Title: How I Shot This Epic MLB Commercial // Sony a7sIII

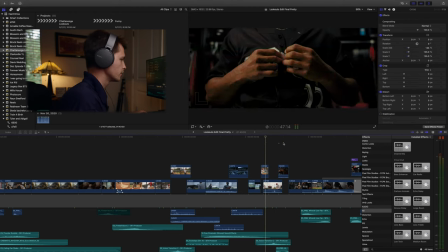So just a little montage of him putting in the work and then we see the first clip of him in the locker room.
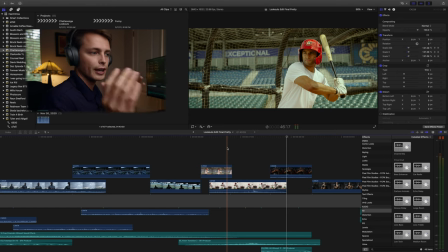So it goes act one, doom gloom, act two putting in the work and then act three is just hype footage just to get you ready to run through a brick wall
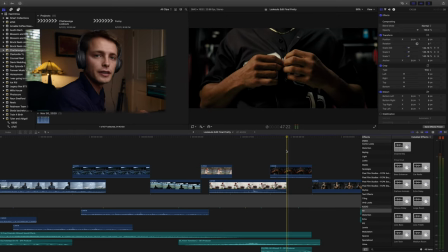in the locker room so it's just the first clip that teases act three of him in the club room forever and however
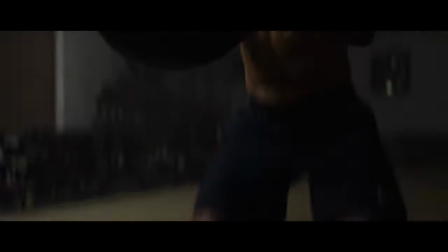and whenever we could we inch forward again
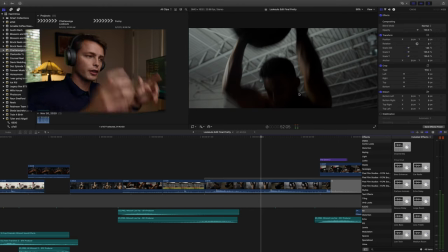right here shooting shadow side as he's doing this motion moving the camera with the medicine ball actually took that one out of the good old danny
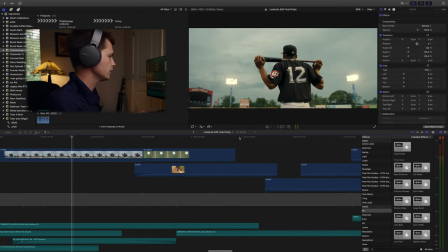gevert's book shout out to danny yeah so this scene was actually really cool let's see if i can So first off,
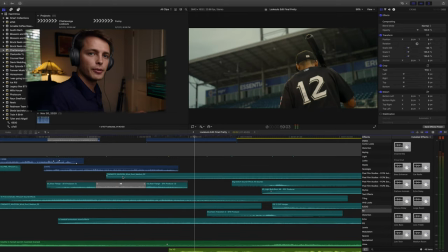I mean, there's tons of sound effects going on got the announcer in the background You know, he's starting to envision actually being all back together.
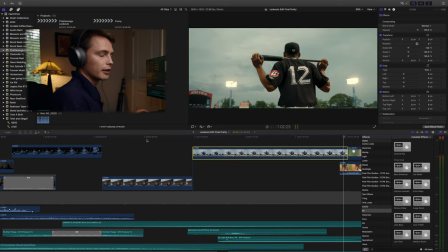He's in the uniform number 12 baby Let's go and also in the voiceover when it talks about we believe doors change shut would open again We've got the lights stadium lights coming on as if we're ready to start playing again.
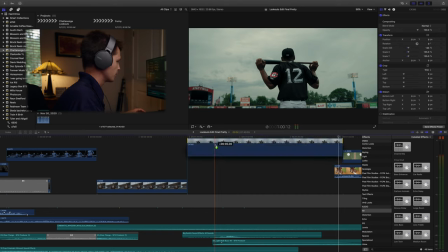So that was cool So this clip actually let's see if I can pull this up I shot this actually in reverse because if you know anything about those big old
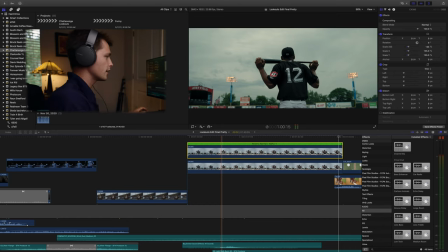lights they take forever to cool down So how we actually shot this is we shot it in Reverse and I was on speakerphone Here's what the actual shot and then here's how we changed that
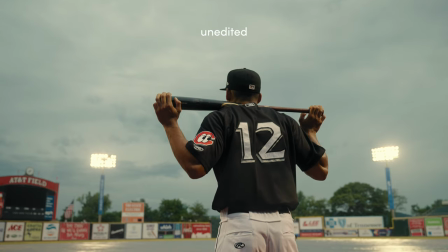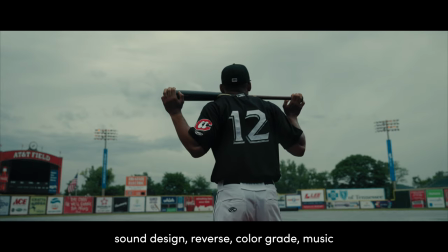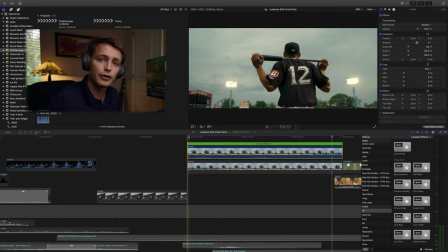And I knew we only had one shot at getting this shot perfect so Really happy with how it turned out for only having one shot or we could have waited an hour But the lighting would have been completely
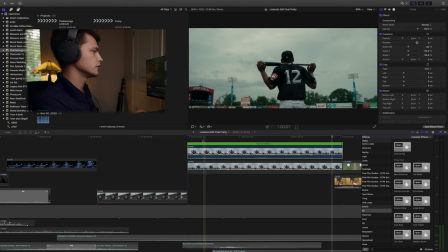different So just shot it in Reverse and had somebody on speakerphone on the switcher
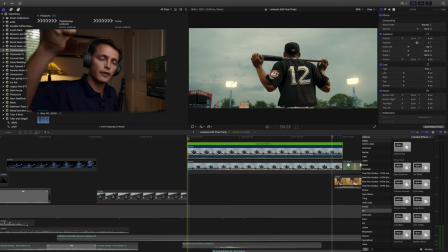board was ready to flip it
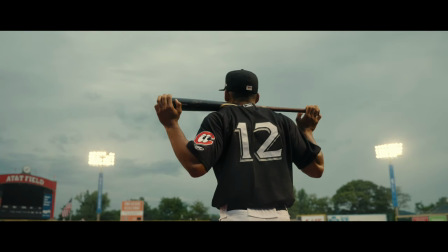We believed dawn would break, that doors chained shut would open again, that dreams could still become reality.
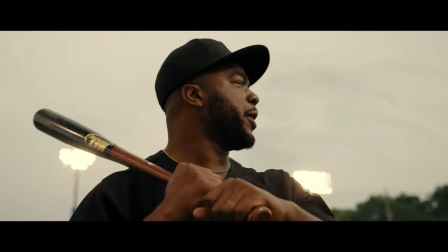Coming to you!
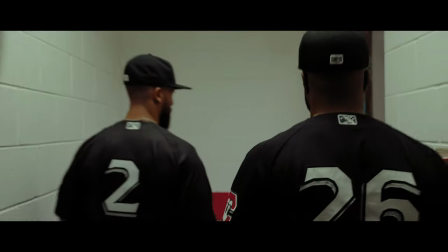But one thing we never believed, not for a second, was that things would ever go back to normal.
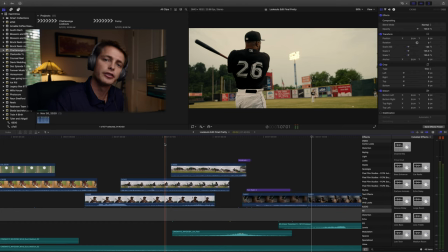Then we'd lead to them playing around in the field and just getting ready, just warm ups before game kind of feels what I was going for.
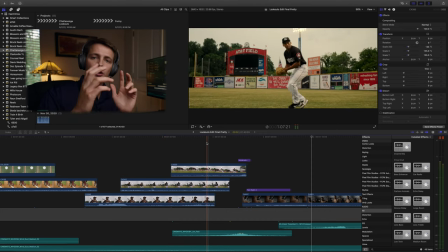I had him ground the ball and then when he threw the ball, I flicked the camera the other way.
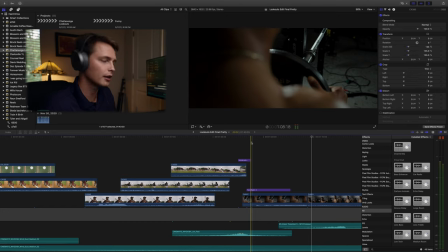And I had one shot that worked better right here. I used like a cheap zoom transition. I had another shot that worked a lot better, but I just used that same kind of environment too much. So this one's cool. Could have been cooler, could have pulled off a little bit better, but you got to do what you got to do.
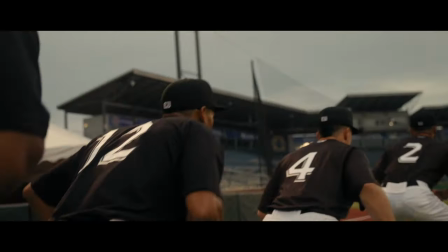That won't happen.
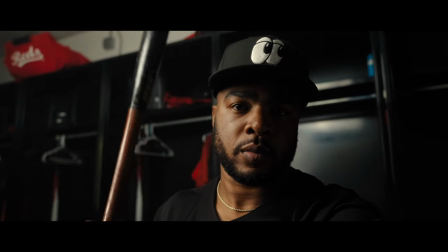Because after all we've been through together and all we've been through on our own. yeah so if you look again in this clubhouse scene we've got everybody just
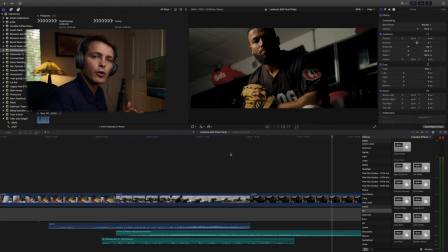shadow side we're shooting shadow side and got some pretty dramatic lighting got them all intense we can't see something as simple as a day at
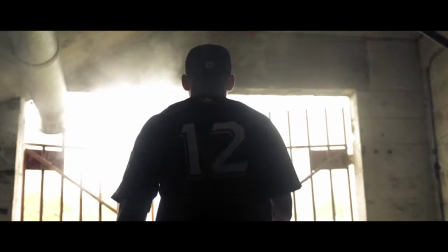the ballpark as normal we can only see it for what it is a dream come true
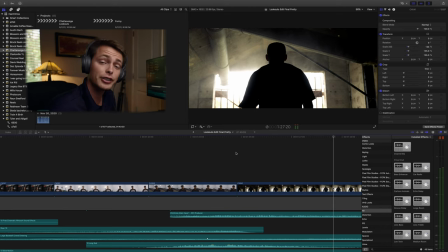it's a funny story about this shot right here i actually left my batteries in the clubhouse the night before and so my atomos ninja batteries were in there and so this was the the hero shot that we needed to get perfect and of course my monitor was dead right before we needed to do this
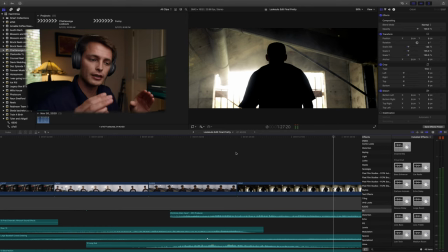so i was just using my little tiny sony a7s3 screen i don't think i knew about gamma display assist yet too so i was just praying that the shot turned out okay i think it
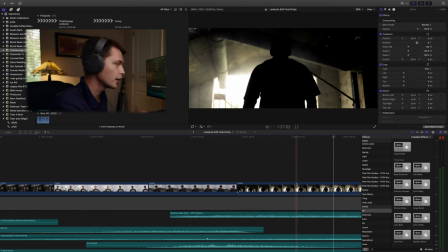turned out pretty good What do you guys think? It's also the only shot in the whole film that I shot in slow-mo.
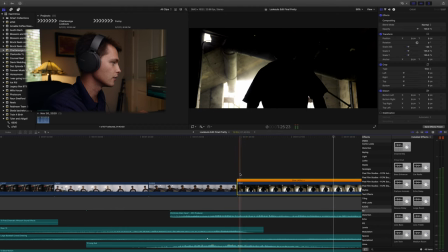Everything else I shot at 24 frames per second, but I knew we wanted to sit on this. And so the name of this film is Darkness to Light. And here we have our player walking out from darkness to light. And we kind of wanted this all to be overexposed.
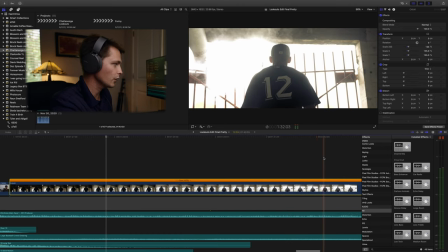So I wanted it to feel almost heavenly.